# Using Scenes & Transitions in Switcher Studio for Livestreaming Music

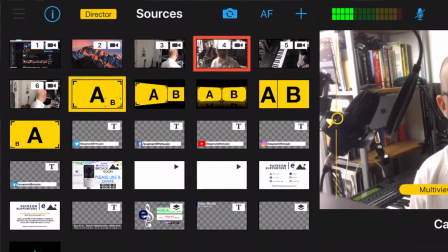You can see in yellow different examples on here, and you can see that when I click that, it says multi-view select.
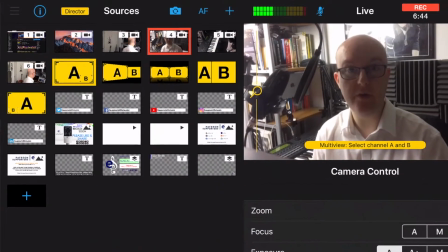Which do you want to be your A, your main view, and which do you want to be B, your secondary view? And I want my main view to be my screen, and I want you to be able to see my face.
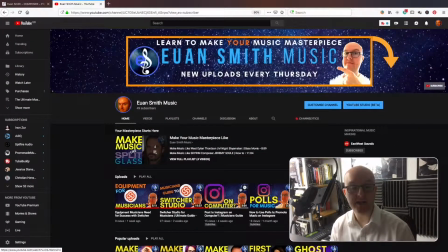And there I go. Well, now you can resize all this. You can edit any of these yellow scenes. You can change the positioning, you can change the size, you can change the border color, etc. So you can really customize this as if you were running live. You can just, with a tap of a button, have these scenes available and just go tap.
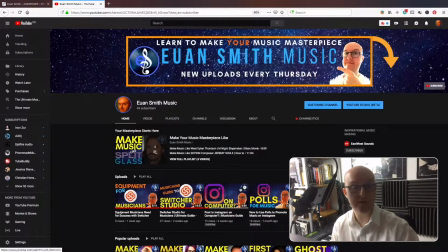Two scenes and then you're there. I can also do the same with the screen. I just want to say, right, I want to go here.
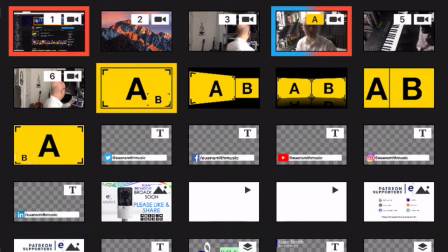You can solo one of them, have another scene, switch between them,
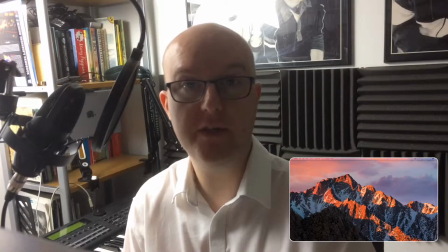so you're back in the main view, and then you're obviously your screen's going to be a secondary view as well.
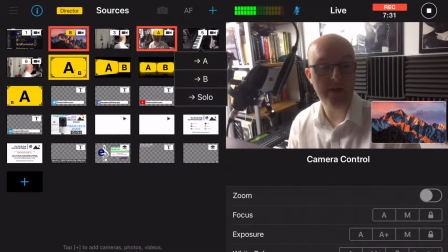Say I want to have something quite handy for my instrument. I might want to have a main view and then me playing the instrument, so you could see me maybe singing.
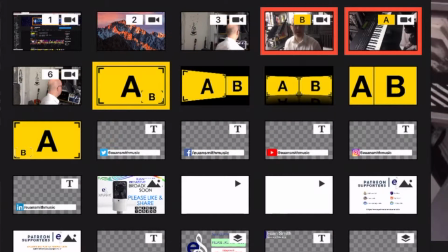I could change that, and I can also bring in another scene here, so I could be performing to the mic, but also could be performing on the piano as well.
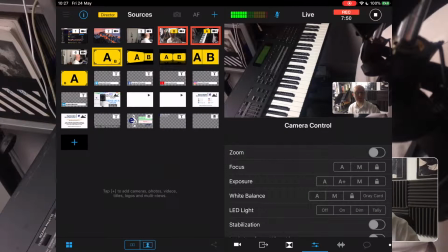That's quite nice. If you wanted to demonstrate a couple of camera views, for example, if you were performing and you wanted to, or even talking and you wanted to give examples of you looking in different cameras at the same time, much like they do in documentaries, then you can have, say, one over here and then one over here,
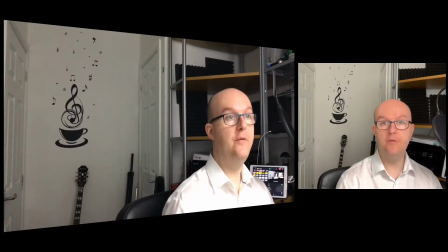and you'd be talking to one camera, but your face would be angled in another one as well, and that's quite nice for doing sound bites or cutting away from the main face to keep it more interesting.
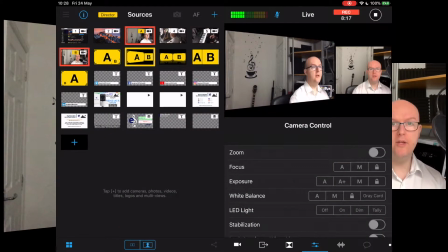And of course, any one of these sources, not only can you have with your final video that you can export in 1080p,
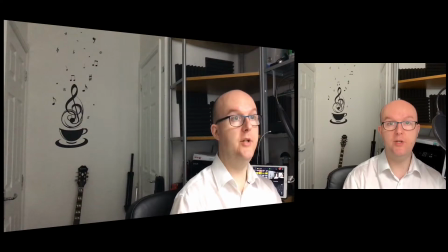obviously send 720p when you're doing your live stream, but say you thought,
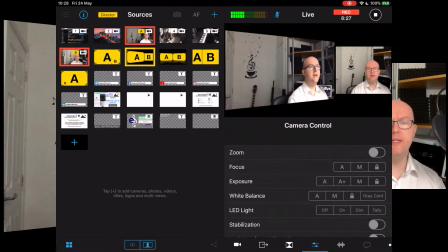oh, I really like that view, but I didn't quite get it in my live video, then you can actually go in to the director iPad and seek out that one source and extract that.
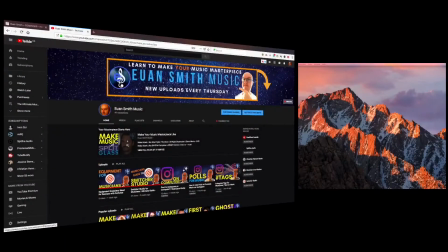We're going to look at that later on in the video. We're going to look at side-by-side view, and as you can see here, we've got some very interesting things. We've got two different windows that I'm showing you. This is what I use when I use Logic. Got the main video view on the left and then the mixer view on the right.
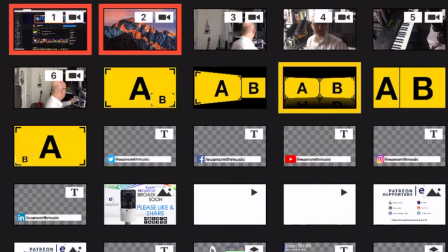Side-by-side view,
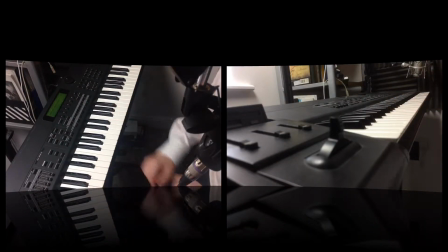so I can have a top-down view and also a side view as well, which would be quite handy if you wanted to show specifics like technique and stuff.
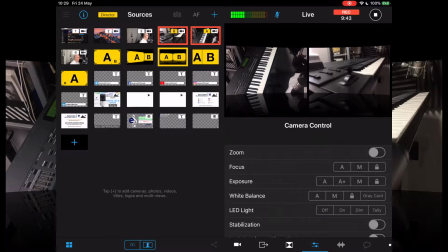Or, for example, if you wanted to use it on a drum kit, you could have a couple of cameras, one on the back of the drummer, maybe by the feet, or one on the front of the drummer,
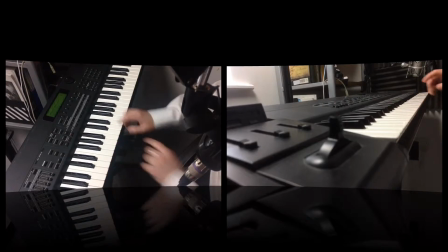or top down looking at the different drums. You could have that drum playing, and of course you could record straight from the mic source as well, so that's quite handy.
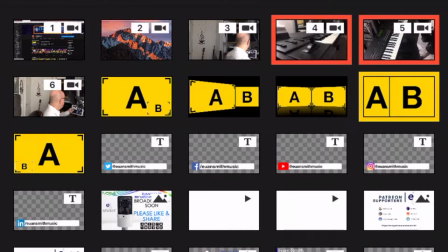Next view, I don't tend to use this view as much, but it's quite handy if you wanted to show your face with a list side by side.
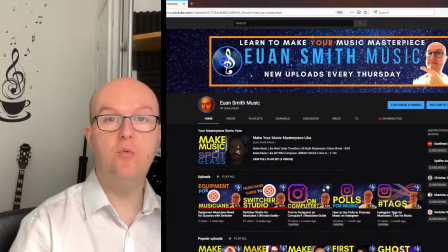Okay, and here's the list of what's on the menu today.
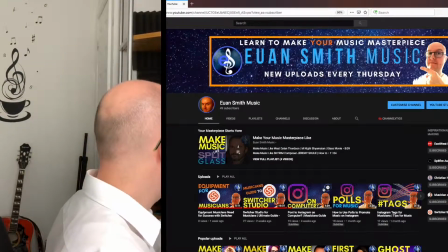To edit one of these sources, what you do is if you hold down on the source and then you can edit,
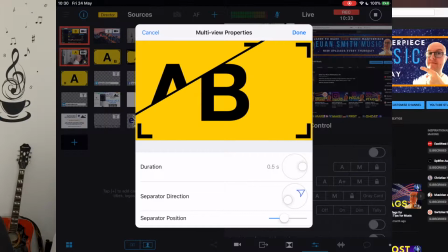and then you can actually change the separator direction, you can change how long it takes to transition between.
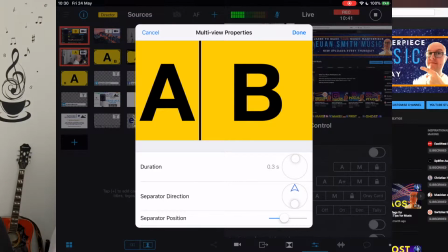I obviously just take half a second, but it could be quicker if you want something a bit more slicker. You can move the position if you think, oh, my face has been cut off.
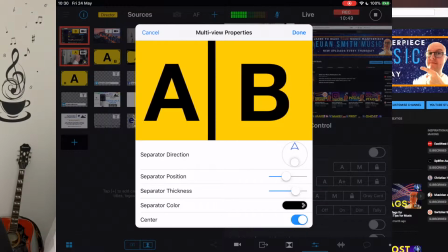This is quite handy. Change the thickness, quite standard. You can change the color, you can center it.
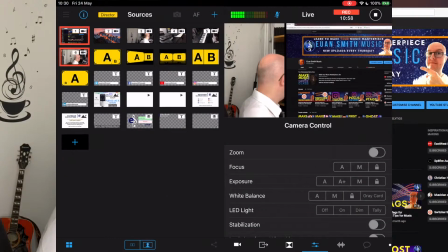So basically that is it, and you've edited it and it goes back into your scene, and you can see that those changes have updated on the video as well.
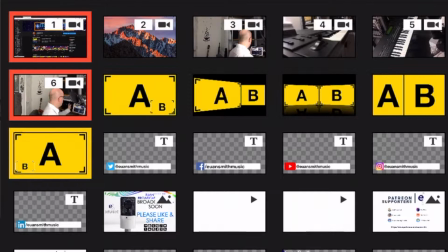Next and final one that I like to use is the same AB view, but the camera is automatically switched over.
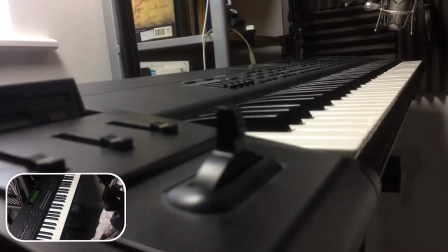So basically I could have the camera, as you can see, I've made it slightly smaller, the border color is different and it's thicker, so I can have, if I wanted to go into the main view, I could actually do that if it was less important than the top down view. So we can go back into A, and you can see I can turn around.
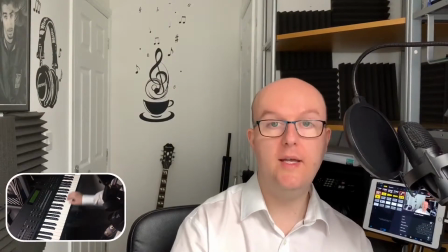I've still got the camera view. I could be talking, or if that's not as relevant, I can switch around. So I think, that's all right, but I want to be able to have me as the main view, and then I can also have the keyboard is the main view, but then me is not so important,
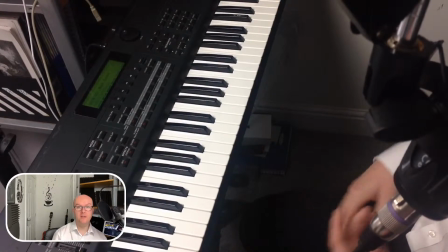and I can go back to what I'm demonstrating. You can do this as you're live streaming to make the viewer experience more exciting as you're doing your live gig.
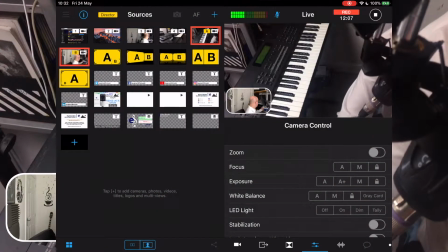So let's get on to titling then.